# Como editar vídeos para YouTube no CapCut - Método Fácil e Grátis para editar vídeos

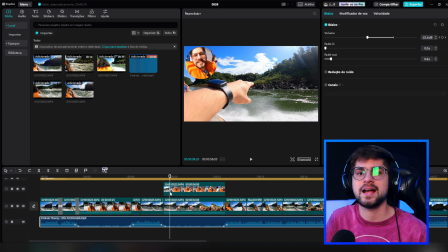[4:08]
Esse aqui eu adicionei apenas como exemplo para mostrar para vocês como vocês podem fazer caso você queira adicionar essas duas câmeras ao mesmo tempo. Então você pode utilizar isso caso você esteja fazendo gameplay ou algum outro tipo de vídeo em específico.
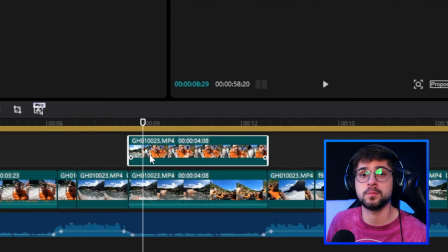[4:20]
Para isso, eu adicionei este segundo vídeo em uma segunda camada, acima daquela camada principal,
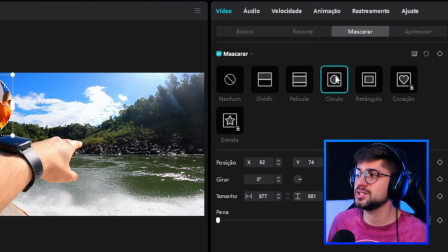[4:26]
vim aqui neste menu direito na opção de mascarar e adicionei uma máscara de círculo, mas você pode adicionar qualquer uma dessas máscaras que você quiser.
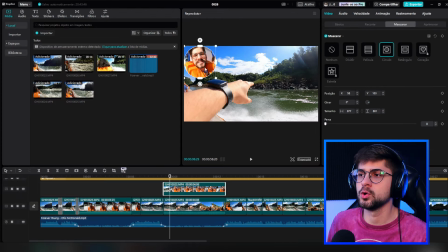[4:35]
Depois disso, eu selecionei apenas o meu rosto para deixar esse círculo apenas nesse rosto, depois eu cliquei aqui em básico e movimentei ele para o canto superior esquerdo da minha tela.
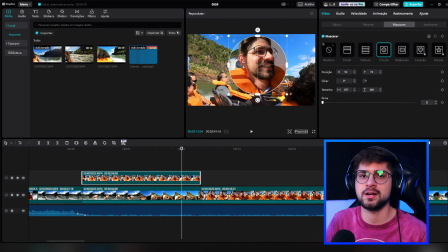[4:45]
Novamente você pode movimentar e redimensionar esta parte do vídeo aonde você quiser.
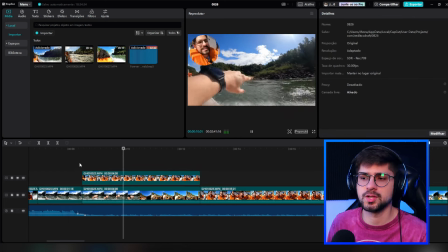[4:50]
Então depois eu segui cortando o vídeo e adicionando outros ângulos, e eu fui fazendo isso seguindo o ritmo da música.
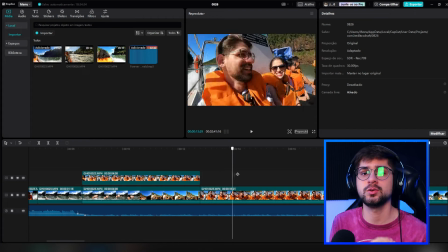[4:56]
Então você pode deixar a sua edição mais dinâmica, seguindo o ritmo da música e colocando inserts de vídeos,
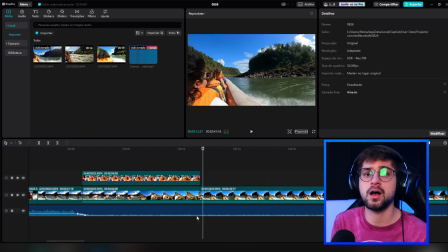[5:02]
sempre em que acontece uma batida na música, ou inverte o som, ou você muda de música,
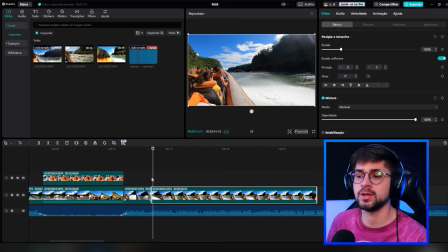[5:07]
então você pode ir fazendo isso à sua escolha. Neste momento eu quis adicionar um efeito na qual uma parte do vídeo ele inverte, para poder deixar um efeito bem dinâmico.
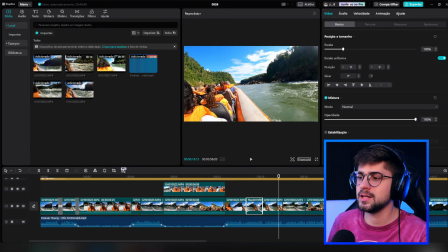[5:16]
Para poder inverter o vídeo, basta eu clicar no vídeo em que eu quero inverter,
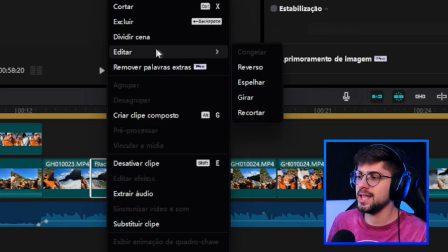[5:20]
clicar com o botão direito do mouse, vir aqui na opção de editar e selecionar a opção de reverso. Assim irá aplicar este efeito de reverso no vídeo. Basta você aguardar um pouquinho que já será aplicado.
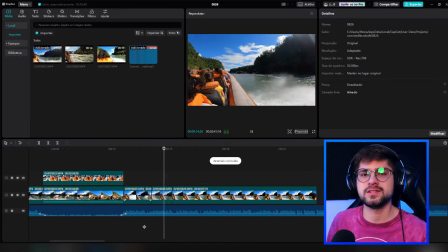[5:31]
Depois eu fui seguindo,
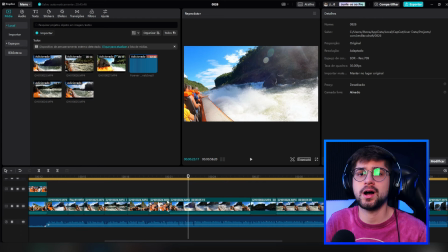[5:32]
cortando o vídeo, adicionando mais clipes e teve uma parte do vídeo em que eu quis deixar o áudio do vídeo um pouco mais alto para poder aparecer o barulho da água, o barulho das pessoas, para ficar um vídeo um pouco mais interessante. Então eu simplesmente cliquei no vídeo e cliquei no canto superior direito em áudio e deixei
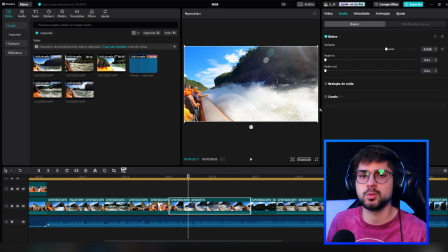[5:48]
o volume dele em menos 6 decibéis para ele não ficar tão alto quanto a música, mas para ficar alto o suficiente para poder escutar.
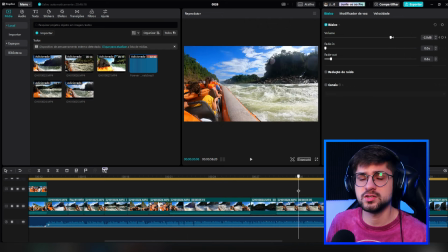[5:56]
A música eu deixei em menos 2 decibéis normalmente. Eu fiz isso em vários momentos para deixar desta maneira, como vocês podem ver.
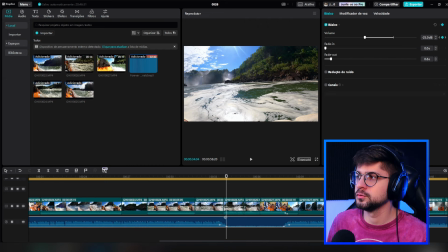[6:03]
E novamente eu apliquei aquele efeito diminuindo o áudio da música de fundo nesse momento para menos 25 decibéis para eu poder falar.
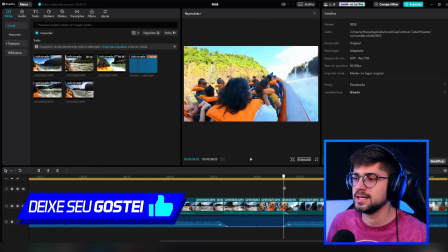[6:10]
Nessa parte eu falo no vídeo, aqui aparece eu falando e depois eu aumento novamente o volume da música.
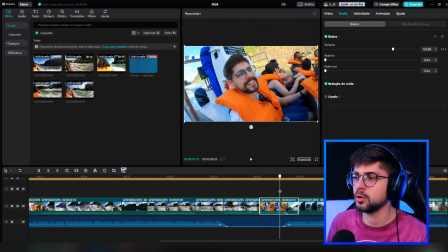[6:16]
Veja só também que eu diminui o volume do meu vídeo, porque até o momento aqui eu começo a falar, mas aqui eu diminuo para mostrar apenas a música.
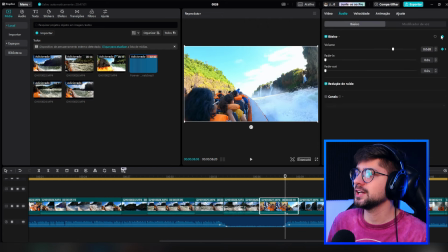[6:24]
Eu fiz isso selecionando o meu vídeo, clicando aqui na parte em que eu paro de falar, ativando aqui os quadros chaves e depois arrastando aqui para o segundo momento, clicando no vídeo e diminuindo o volume para menos 20 decibéis com o quadro chave selecionado.
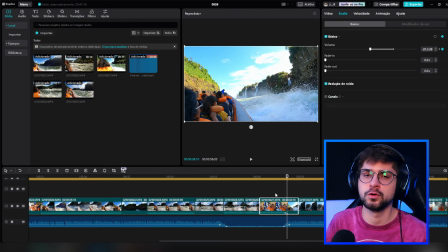[6:38]
Então ele vai criar essa animação do volume utilizando os keyframes.
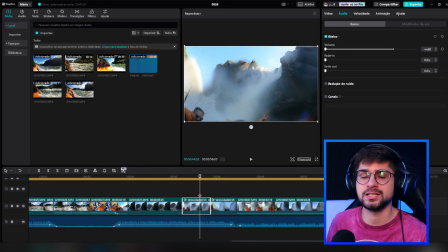[6:42]
Uma outra edição que eu utilizei também foi a opção de velocidade, na qual eu diminui a velocidade do vídeo em alguns pontos. Para isso, eu selecionei o vídeo em que eu queria alterar a velocidade,
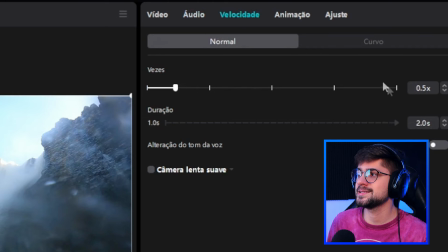[6:52]
vim aqui na opção de velocidade no canto superior direito e eu diminui para 0.5 vezes, na qual eu deixei o vídeo mais lento.
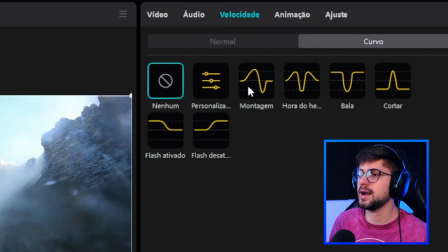[6:59]
Mas você pode vir aqui na opção de curvo e adicionar as opções de velocidade do jeito que você quiser. A opção de montagem aqui fica mais bacana para adicionar speed ramps, caso você queira, mas você pode explorar e utilizar qualquer uma dessas opções que você quiser.
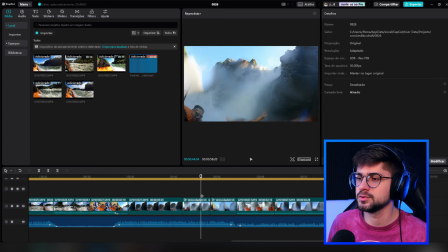[7:13]
E eu adicionei essa opção de velocidade em dois clipes específicos, que foram esses dois, e ficou bem bacana na hora da edição.
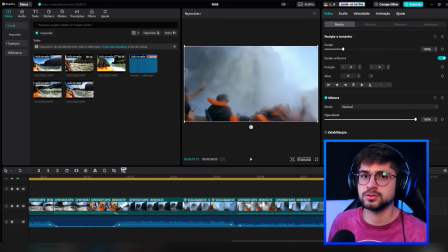[7:20]
Uma outra opção que eu adicionei também foi o fade out, que é para adicionar uma animação no final do vídeo.
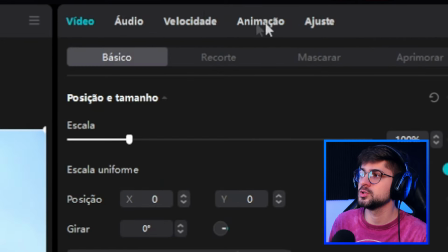[7:25]
Para isso eu selecionei o meu vídeo, vim aqui na opção de animação no canto superior direito da tela,
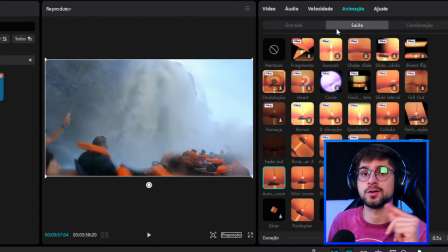[7:30]
selecionei a opção de saída para poder adicionar uma animação no final do vídeo e selecionei a opção fade out.
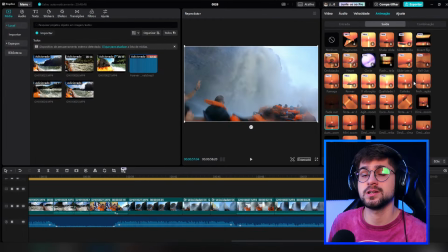[7:37]
Aqui tem diversas opções de animações que você pode utilizar caso você queira colocar uma diferente.
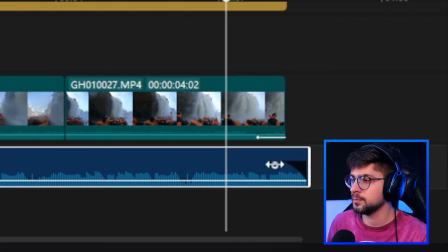[7:42]
E para poder adicionar esse fade out no áudio, eu selecionei aqui minha música e arrastei essa bolinha da direita para a esquerda, colocando aqui o fade out no áudio também. Ele indica que está com esse efeito no áudio quando fica esse triângulo preto aqui no canto inferior direito desse seu áudio.
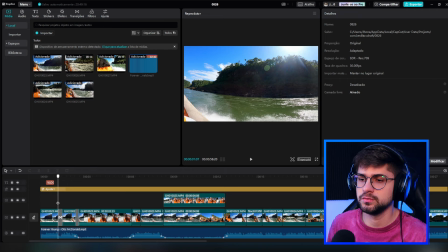[7:57]
Voltando para a edição, eu adicionei também transições em algumas partes do vídeo. Por exemplo, neste início eu coloquei essa transição.
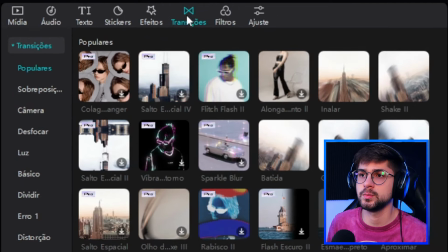[8:04]
Que para você poder adicionar, basta você vir aqui em transições na barra superior. E você pode selecionar em diversas transições que você quiser.
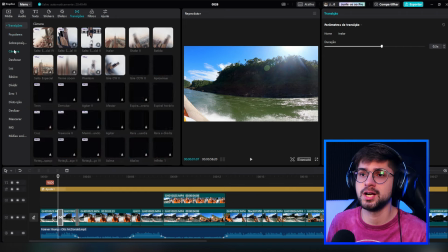[8:11]
No caso para um vlog, o mais interessante é você vir aqui na opção de câmera. E selecionar uma dessas que fica bem interessante.